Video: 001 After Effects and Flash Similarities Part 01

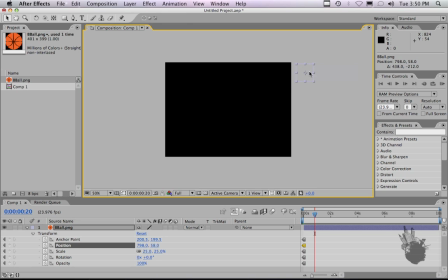3:42 Let's move 10, 20 frames, take our ball, have it come into frame, hit the floor, and let's move it let's move our marker 20 more frames and drag
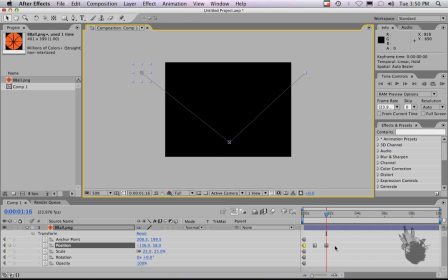3:56 it off screen you can see the keyframes that are being set here and right now they're set to hold so if we ran preview this
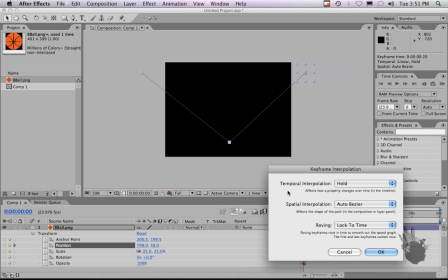4:04 you just see it pop on and off screen if you right click choose keyframe interpolation and change
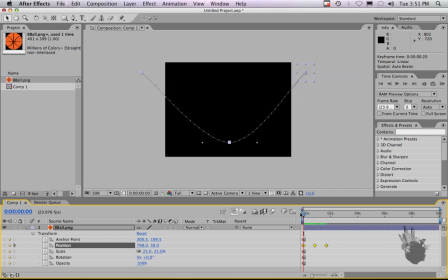4:11 this to linear that will give you the tween in between the keyframes as you can see the ball comes in and bounces off. Now, the ball is not bouncing in a natural way, so we want to use our Bezier tool to change the angle and swoop of these curves here.
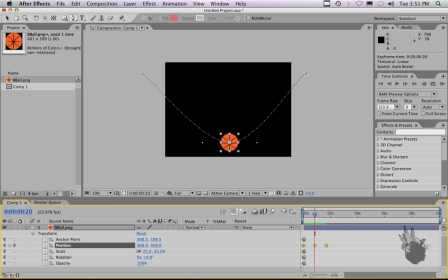4:30 If you hit G, which is our pen tool, and roll over the keyframe, you can see that the pen tool changes into a Bezier angle tool, and since I had all three selected, they all snap back to a straight angle. Now, for a For a more natural bounce, we want to click on just the one keyframe, the first one here,
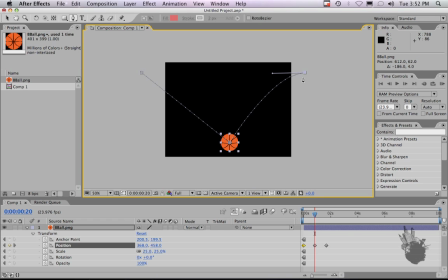4:49 click and hold down and drag out and it'll give you the Bezier handle and give you a nice arc for the animation. We want to do the same for the last keyframe. And that looks like a nice natural movement. Let's RAM preview this by hitting zero on your number pad.
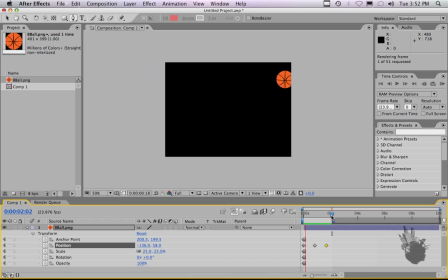That feels about right. Maybe let's speed it up. So if we zoom in by using the plus and minus keys above your regular part of the keyboard,
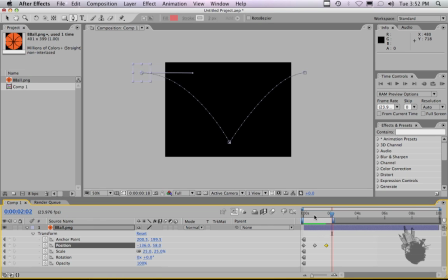5:23 next to your delete key usually, you can zoom in, take these keyframes, highlight them and just drag them. So let's say 1, 2, 3, 4, 5, 6, 7, 8, 9. Let's just do 9 frames and we'll do 9 frames here and see how that speed feels.
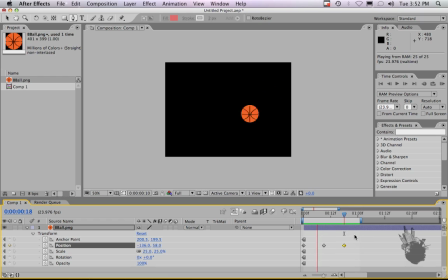5:45 That feels a little bit better. Now the ball still feels pretty rigid, you want to probably add some squash and stretch on that ball so when it hits here it'll squash and then bounce back up to neutral. Maybe also have the ball stretch while it's coming in and then hit
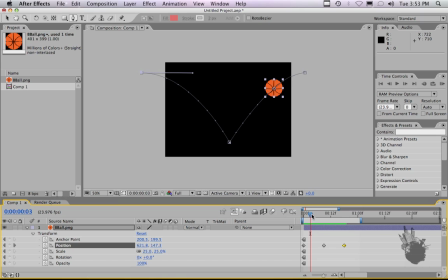6:05 and squash and then stretch going back out and that'll give it a little bit more of a poppy bouncy feel to it. Let's To change the scale of the element, if you hit your V tool, that's the move tool,
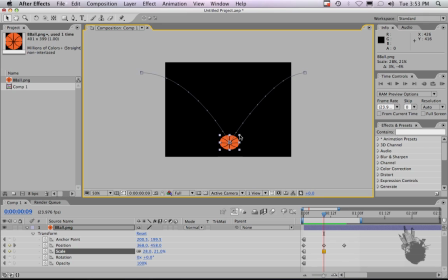6:19 you can grab any of these handles and click and drag the ball to get the scale to change. Or you could type in the difference here. If you don't want the scale to be even, click the chain here, unlink them, and set your value to what you would like. And then you can link them again. Let's go to the last keyframe.
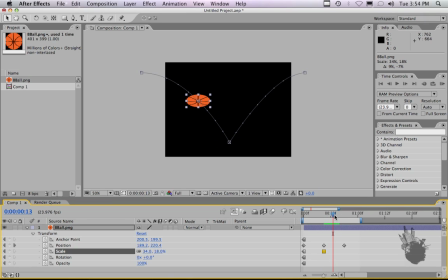6:38 We could also do that by hitting the K key, which will jump you to their next keyframe. Or if you hit the J key, it'll jump to your previous keyframe. So you can jump back and forth. It's a little bit quicker, especially if you have a long timeline with a lot of keyframes.
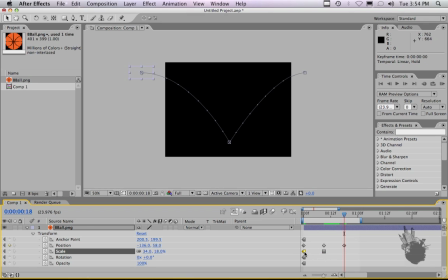6:57 So let's go to the end here, and let's copy and paste the previous keyframe to get us back to our neutral position. So if you hit Command-C and then Command-V, it will paste your keyframes.
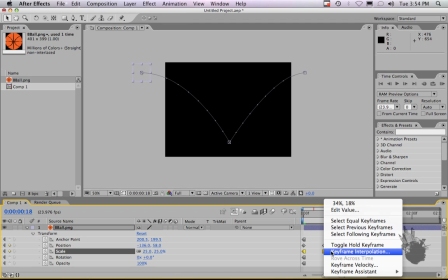7:09 We also want this to be a linear move. Let's change this to keyframe interpolation, change this to linear, and this will give us the tween between the squash and the stretch. As you can see in the RAM preview, it still doesn't quite feel natural. Let's play around with the timing of the squash and stretch.
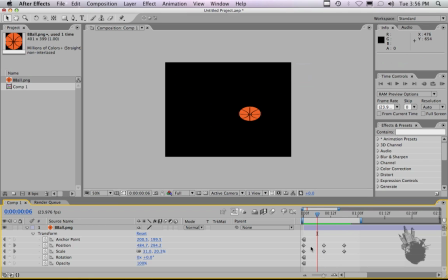7:30 Let's take this keyframe and copy and paste it here.